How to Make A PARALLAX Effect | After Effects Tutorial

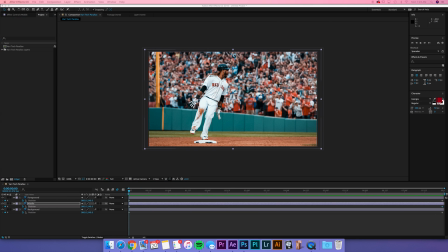743s
One thing that I like to do is drag a light leak onto the image, and this just sort of gives the overall look some, you know, spice, some flair.
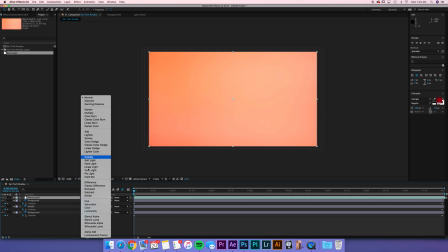757s
Not really critical at all. I'll drop it in here and give it a screen opacity filter.
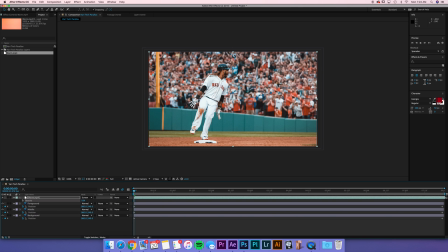762s
Probably drop that down to about 10%. Just going to give it a little bit of pop. Doesn't really do anything too critical but it's a nice little touch now one thing one more thing that we can do is give some motion
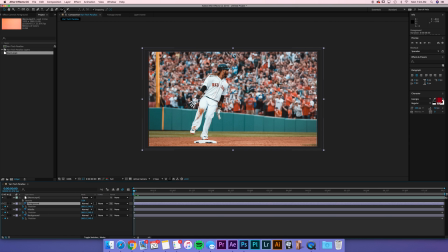776s
to his body so check this out if i click on foreground and go up to the puppet tool here the pin and then i just click on the various elements of his body that would be moving the joints essentially.
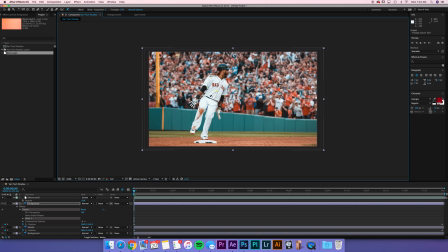790s
So I've got the elbow, wrist, center of his body, hip, knee, etc. You can actually give some motion to his body. So we've got this at the beginning. This is how he looks at the start. We'll go to the end and we're just going to be very subtle with our movements.
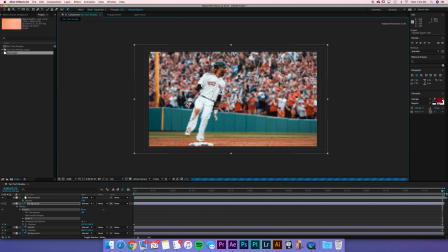809s
So his arm is going to sort of flare out a little. This arm will flare out. His knee might come up a little. His knee might go out, his head might kick back just a pinch. And if you look, these movements should be very subtle because the movements will be noticeable if you go too much.
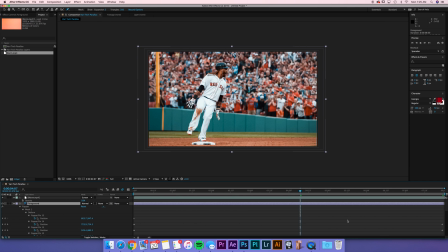829s
Now if we hit U to see where our keyframes are, you can see we've got the motion at the beginning and the end. So have a look here. Ever so slightly his body's moving and you almost can't even notice it. In this case, we may have to give it a little bit more because you really can't notice it.
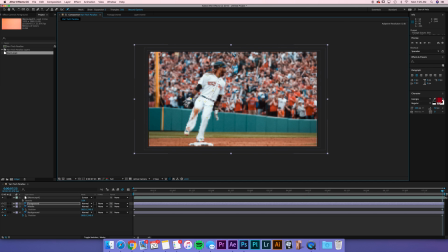845s
I'm gonna move his arm just a bit more elbow to you want to make the movements look somewhat realistic and
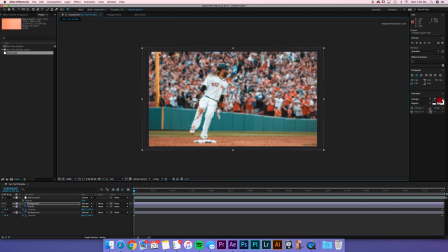858s
there you can see his arms actually moving a little bit and we'll give his head a little bit more movement make sure you're over the back end so you're changing the proper keyframes and
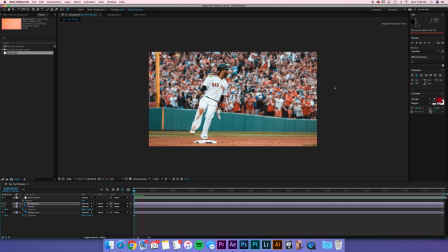872s
you can see that now when we play it back he's gonna have some motion and it's I'm going to need to render, so let me render this. All right, so let's check this out on playback.
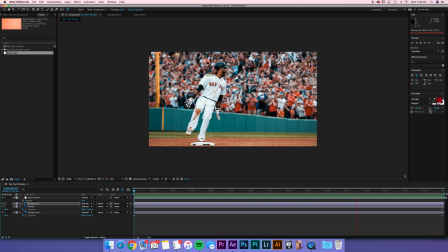886s
Looks good. He's moving forward. His body's got slight motion. The crowd's moving a little on the background, and the light leak is giving it a little texture, too. Cool. So if you speed it up, you can really see what's going on. Great. So, guys, this is pretty much the effect, but I want to try one more thing.
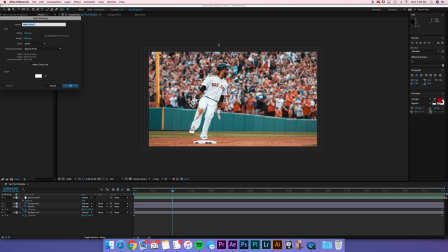906s
Let's go Layer. New Solid. it, I'm going to call this flare, and I'm going to make the layer black.
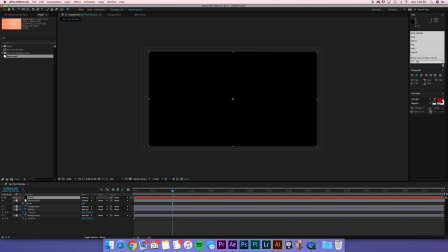914s
What I want you to throw on top of this, if you have it, is optical flares. If you don't have optical flares, you can just do flare and use the lens flare.
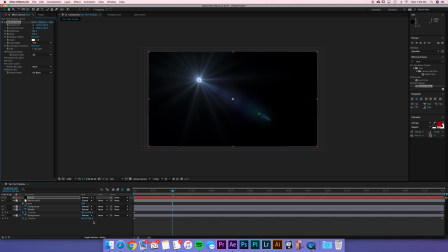930s
Drop your optical flares in, and we're going to make this an add layer,
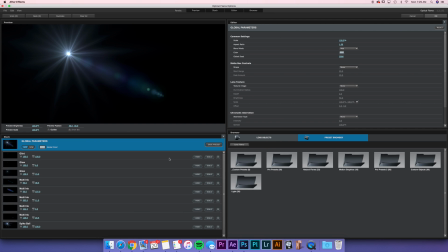935s
and I'm going to change my optical flare here just to a natural flare.
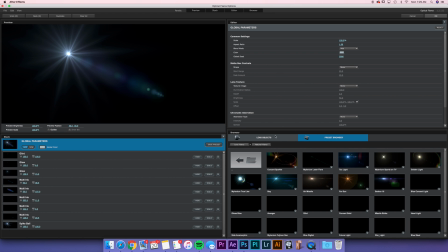We'll go with gloss blue. Okay.
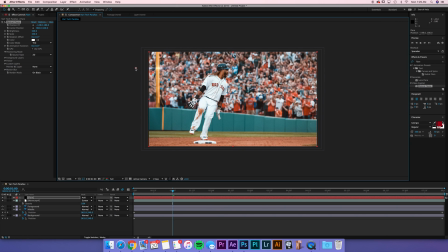954s
What I want to do, and if you're using just the lens flare, it's totally fine. You can follow these same steps. Obviously, you'll just be defaulting to their lens flare within After Effects. So I I want to bring this off the edge here and I want to put it between foreground and middle.
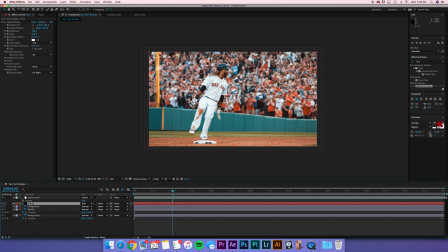974s
Now you can see how it's not quite affecting his head the same way. It's going to be behind him. I want to scale this up to about 160. Brightness will go about 110. I want to keyframe this.